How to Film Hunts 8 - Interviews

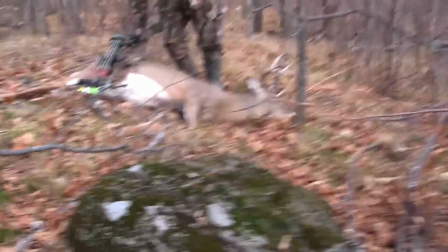If you film the recovery as it happens, the hunter's probably going to be more natural and not have a problem being in front of the camera.
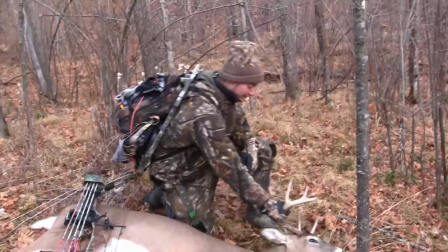Plus, you're able to capture their raw excitement, unless they show no emotion like Garrett, but he doesn't count since he's a robot.
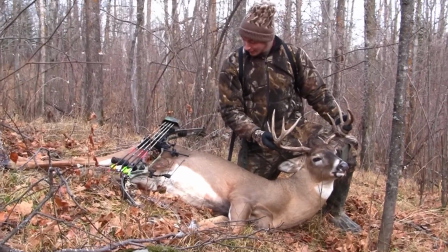Well, this is definitely my best deer ever. And I'm actually kind of surprised he went down as fast as he did.
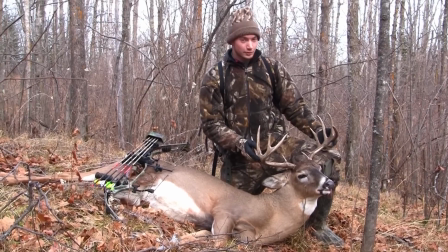The exit was really far back. He was quartering to a little bit more than I originally thought.
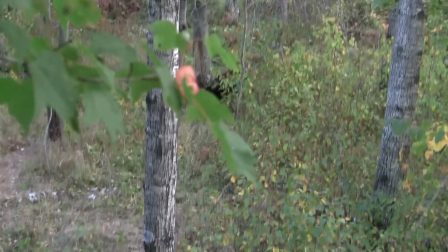Also keep in mind, it can be hard for people to talk to the camera once the excitement wears off and everything becomes more formal.
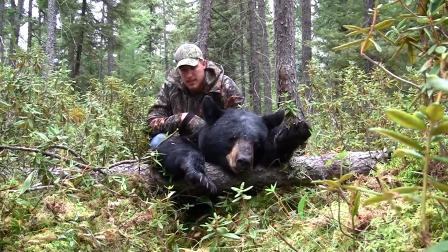I came in, saw 3 cubs, and fucking redo this because I don't like it.
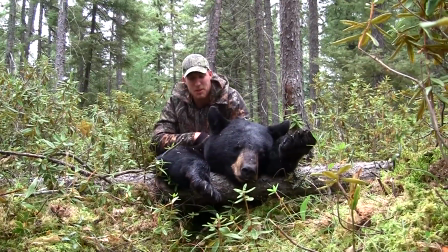So at this point, it's best to figure out what the hunter's going to talk about first, and also make sure they know to end strong. Alright, it's about 10 degrees out, so I'm going to try to go through this quick, but You know, you can go handheld or use a tripod for most interviews, but if you're filming the hosting of a show, you do want to use a tripod. Also, with recovery interviews, the rule of thirds doesn't always work well because when you have a person and an animal there, it gets weird. So again, look in the viewfinder and do what you think looks good because your instinct is probably right. Also, with recovery interviews, you don't have to use that low angle like I suggested, but it usually makes an animal look bigger and a lot of people like it.
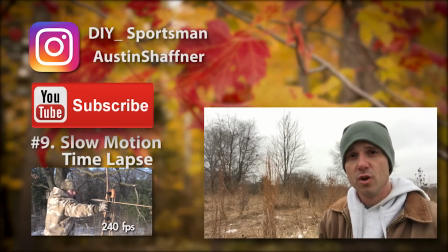All right, up next we are looking at slow motion and time lapse, so stay tuned.